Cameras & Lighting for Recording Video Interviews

Hey guys, we just reconfigured our live streaming studio for a three-camera interview shoot, and I want to show you how it was set up.
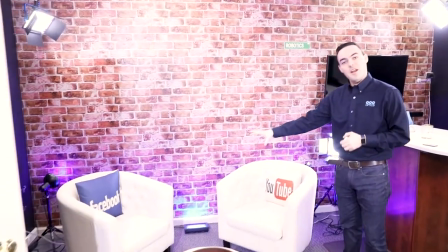0:08 So as you can see here, we've got two kind of cool chairs that really pop off of our red brick,
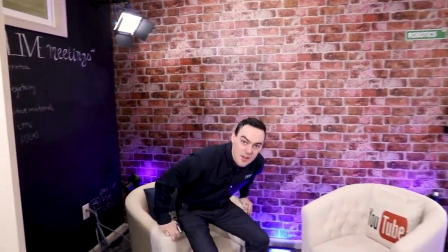0:16 and we've got blue lights really showing it here. And what we're going to do here is we're going to have a three-camera shoot.
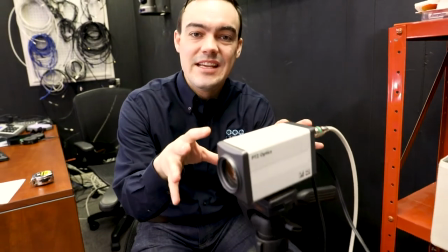0:22 This is the standard interview shoot. We are showing a 20x Z cam for our centered shot because we don't need to do any pan, tilt, zoom really.
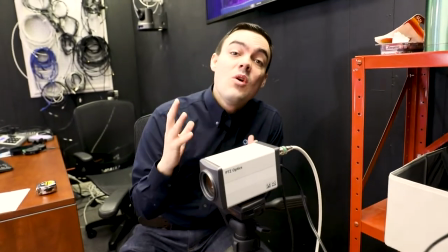0:31 And the 20x Z cam models color match perfectly with the 20x SDI PTZ cameras.
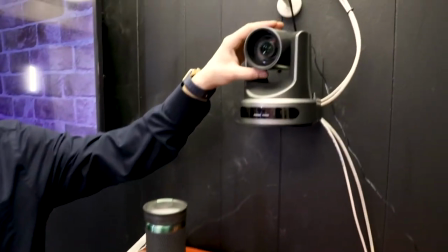0:38 So up here you can see we've got our PTZ models and these allow us
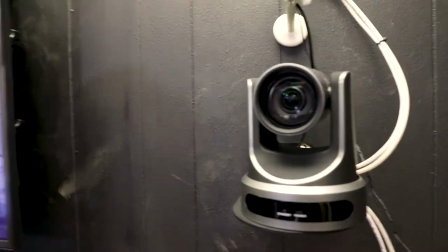0:43 to zoom and pan and move around a little bit as we capture our cross shots.
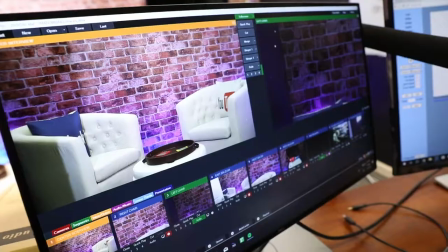0:48 So it's really professional to have a three camera shoot.
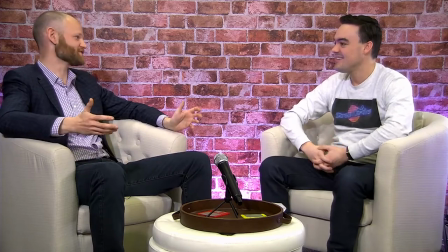0:51 You start with two people in the shot, then you do a cross shot for the interviewer A, and then a cross shot for the interviewer B, kind of like two 45-degree angles. And normally what will happen is you'll start with two people in frame, and then you'll go to one person to the next,
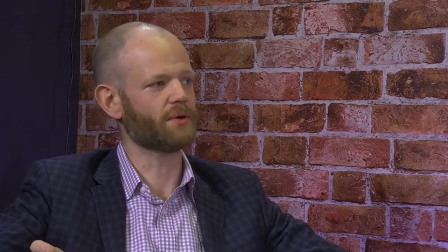1:08 and you bounce back and forth between their close-ups until the interview has been wrapped up,
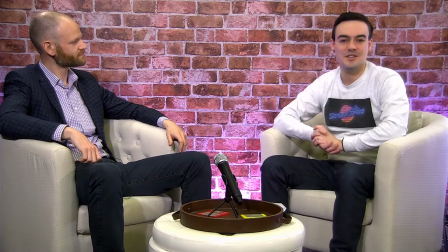1:13 and then you end with both people on screen again. That's a very standard video production setup.
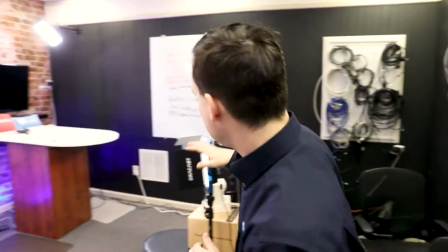1:19 Of course, let me quickly show you the lighting. So what we have here is some LED lighting set up.
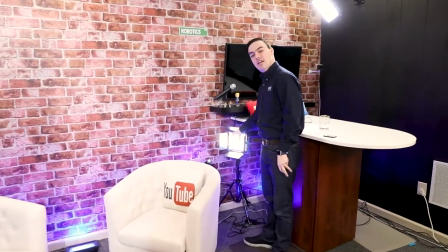1:24 In fact, we have two back lights. So LED set up here where we're just getting a hair light for one.
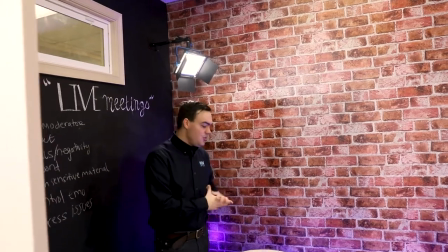1:34 A hair light for two. We're adapting our normal set up with some new sets. We have some blue Philips Hue lights.
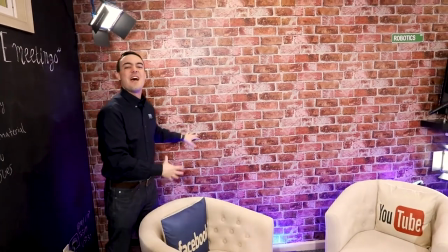1:42 Shooting some blue onto the back of this red that really makes it feel new age and pop. And then over here we have what's called an LED Fresnel light up top here.
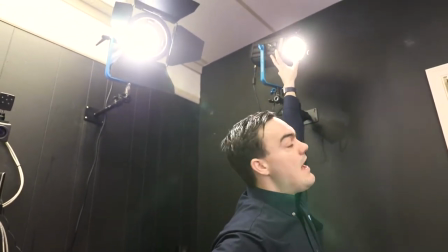1:52 These allow us to shoot from above and shoot from a farther angle and really focus the light in. So we've really got more than three-point lighting because a lot of times when people think about three-point lighting it's for a single person. So when you do three-point lighting for two or three people you may need five, six lights to properly capture a whole studio set like this. So that is our three camera set up for interviews. It really looks professional. Let's show you some of what it looks like in the interview itself.
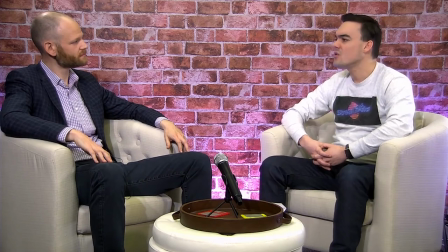2:24 So if you have a piece of advice for a customer who might be looking into your services,
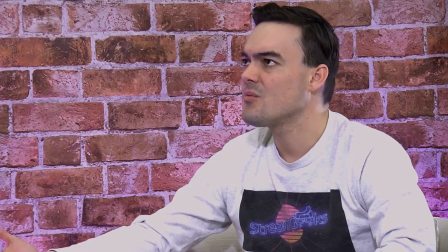2:29 you know, maybe leave us with some advice and then let people know how to contact you
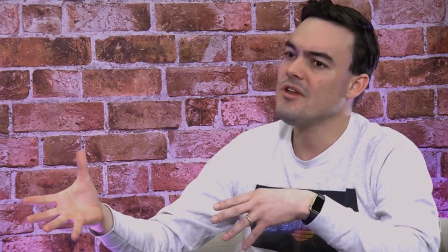2:35 because it sounds like you're one of the first people we've interviewed who's really looking at this from a goal perspective, from a workflow perspective,
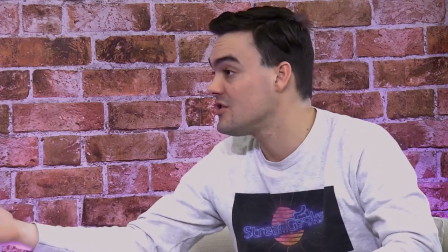2:42 from a more high level, not just offering video production services or broadcasting services as some of the other people we've interviewed.
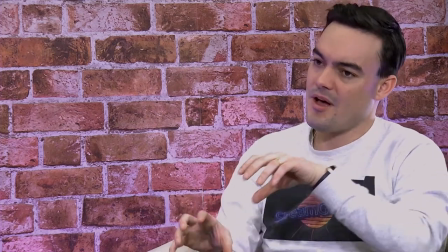2:49 You're looking at it more from a workflow perspective, figuring out which pieces of the puzzle that the certain business needs to put together in a larger perspective.
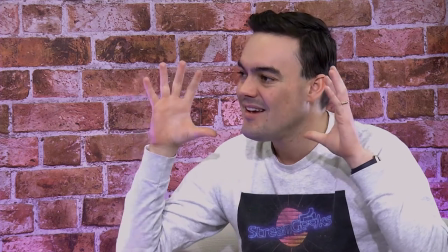2:58 How would you help people put this, like you said, lots of tools, lots of different things out there.
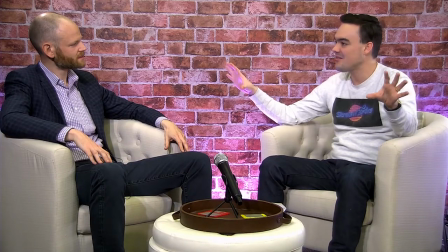3:06 How would you help them demystify? Maybe that's what you do, essentially.
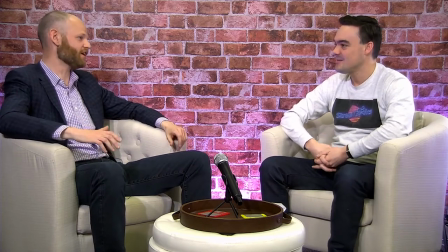3:12 going to say, Paul, that is the service I offer is helping demystify the digital world.
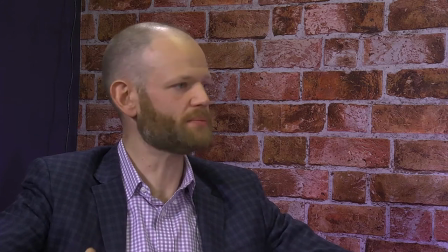3:17 But you asked me how I would help people start. Well, that's where your cell phone is.
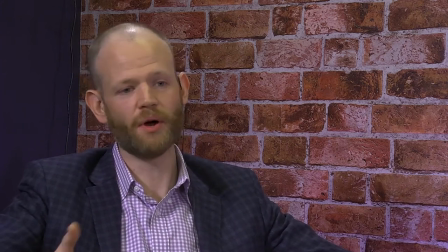3:24 It's a digital studio right now. You can turn it on. You can do a live video.
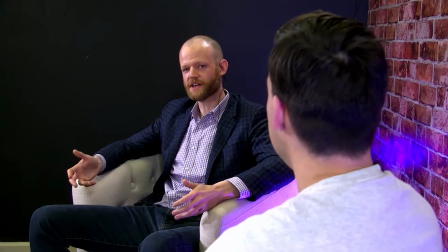3:29 If you're in a service industry and you're not doing live video, you're doing yourself a disservice because you're not showing people who you are. You're not showing that human person that works, that people can connect with before they even pick up the phone,
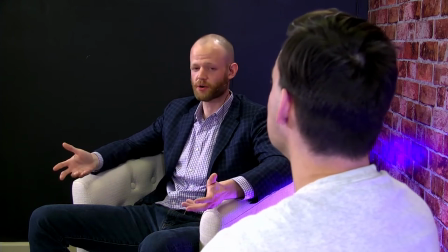3:43 before they go to your, when they go to your website, or if they've seen you on Facebook, they get a flavor of you.
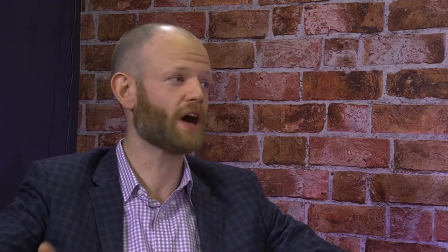3:49 And they say a picture's worth a thousand words. I don't know how many words video's worth, but it's got to be worth a lot.
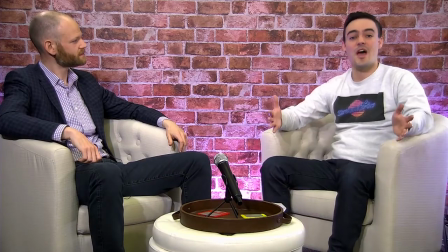3:56 Well, thank you so much. And we're so happy that you all got to tune in here.